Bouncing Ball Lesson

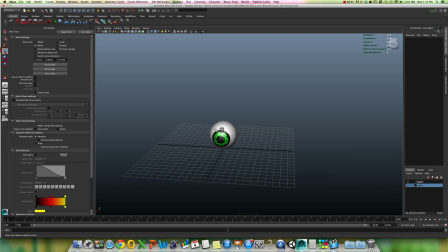(0:00)
Okay, so welcome to the long-awaited bouncing ball tutorial. There's a whole lot of these online, and basically what it's going to show you is the principles of some very simple squash and stretch animation and the ability to create these acceleration and deceleration curves in Maya.
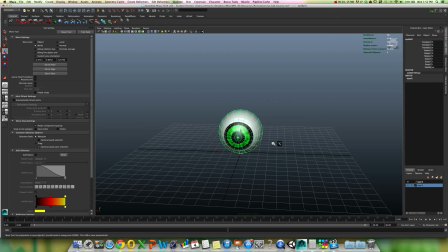(0:17)
So what we have here is a ball, and this sphere, which has been given an eyeball texture, is going to become our character, and we're going to be able to create a sense of motion by squashing and stretching this character and creating an illusion that it's generating its own force,
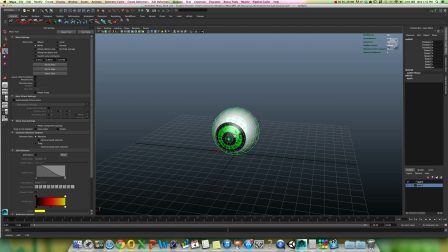(0:33)
its own kinematic force that carries with it an amount of gravity and an amount of elasticity, using the principles of animation, squash and stretch, and exaggeration. Okay, so what I'm going to do here, now we're going to do this in a very simple term.
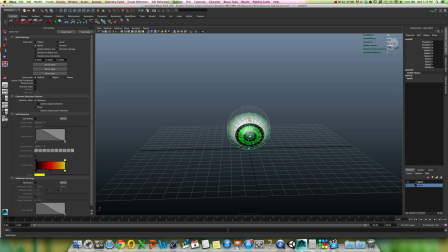(0:49)
So we have the scale here, so we're able to scale it, and what you're seeing in this ghost is I have a previously done animation. I'm just going to use that as my guideline, and that'll just give me the ability to create these keyframes rapidly in the right sequencing.
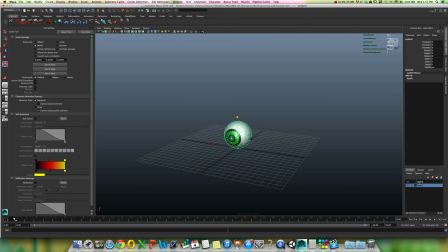(1:06)
Otherwise, you would have to figure out the sequencing of your keyframes and timing from the ground up, which a lot of animators do. I'm just going to use this little template that I've already done to help me speed up the process of generating this animation.
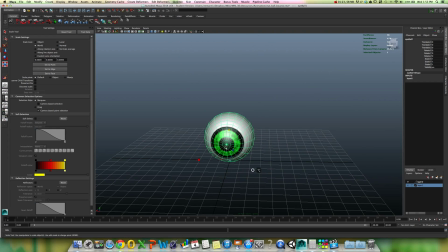(1:19)
Okay, so what I want to do here, first of all, is I want to give it its ability to compress itself, right? Now remember, our 5 stages of animation, of an action, based on poses, are rest.
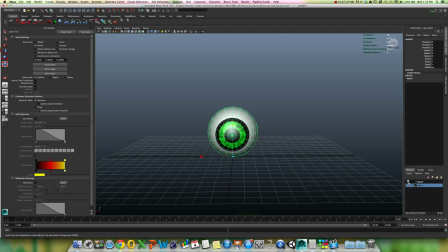(1:33)
So here, let's just make this guy invisible here, and let's bring this guy up here as our reference object. And here is the stage of rest, right? Eyeball sitting there in space. Now we have our anticipation, and the anticipation is generating force, right?
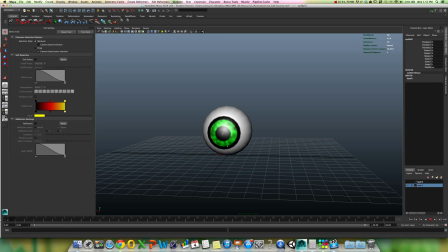(1:51)
I'm preparing myself for an action. In this case, this eyeball is preparing itself to jump up. So it's squishing itself down. And this is what we call squash and stretch, because any object that's going to generate its own force is going to have some amount of elasticity. Now we're exaggerating this using the principles of animation exaggeration.
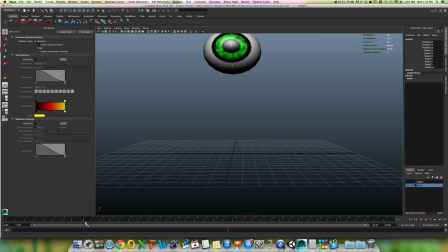(2:11)
So we're squishing it down rapidly, and then its next stage, so we have this rest pose, anticipatory pose, anticipation, gathering energy, and then boom, it pops up, and top of its arc here, this is our action.
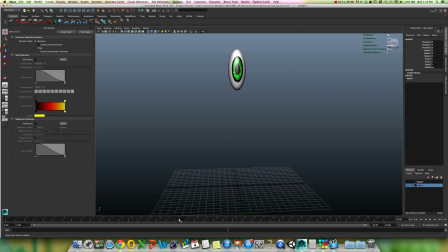(2:28)
This is what we're intending to do, jump up into space. And we're going to fall back down to the earth. Now in this particular animation, we have another in-between pose, which is a rest pose, because it must hit the ground, right?
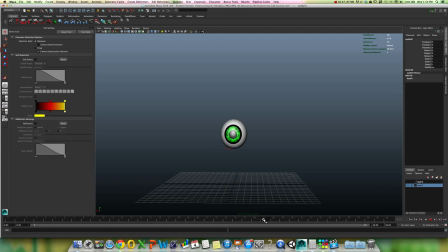(2:43)
So we add this extra pose, but generally speaking, this pose is not necessary, because what's really going to happen is our action, and then our follow-through. In this case, gravity is going to pull our ball back down to the earth, and boom, it's going to squash itself down. And this is our exaggeration pose. And then pops right back up to our rest pose.
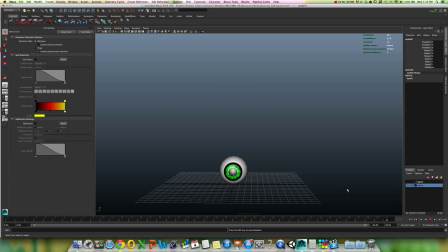(3:02)
And if we play this animation, it loops itself, so it just continuously jumps up and down. But it always exaggerates its anticipation pose first.
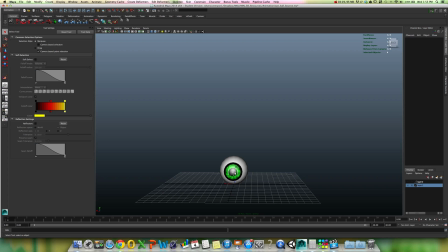(3:16)
Okay, so now this one is not perfect. There's a few timing differences. I did this animation quite a bit of time ago, and I've perfected some of these acceleration, deceleration curves since then.
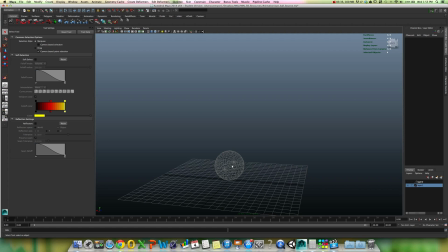(3:31)
So, like I said, we're just using this as a basic template so I can just kind of get a sense of the timing on the keyframes, not having to do it from the ground up. I haven't memorized them, so this makes it a little bit easier for me. Okay, so let's move into our anticipation pose. Now what's going to happen in that anticipation pose?
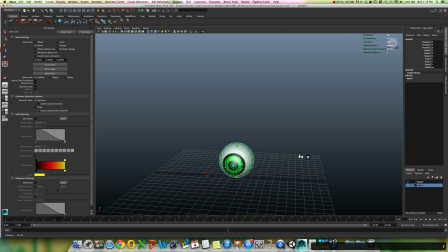(3:49)
Well, what we're going to do is we are going to squish him downward, and we're going to scale that Y. And let's just change it to our object-based scale. And undo that.
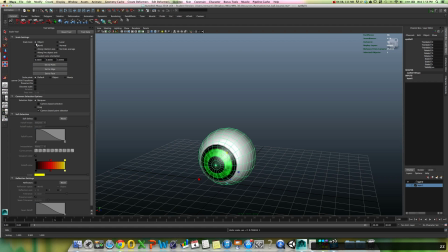(4:07)
You always want to scale things based on the object, not the world.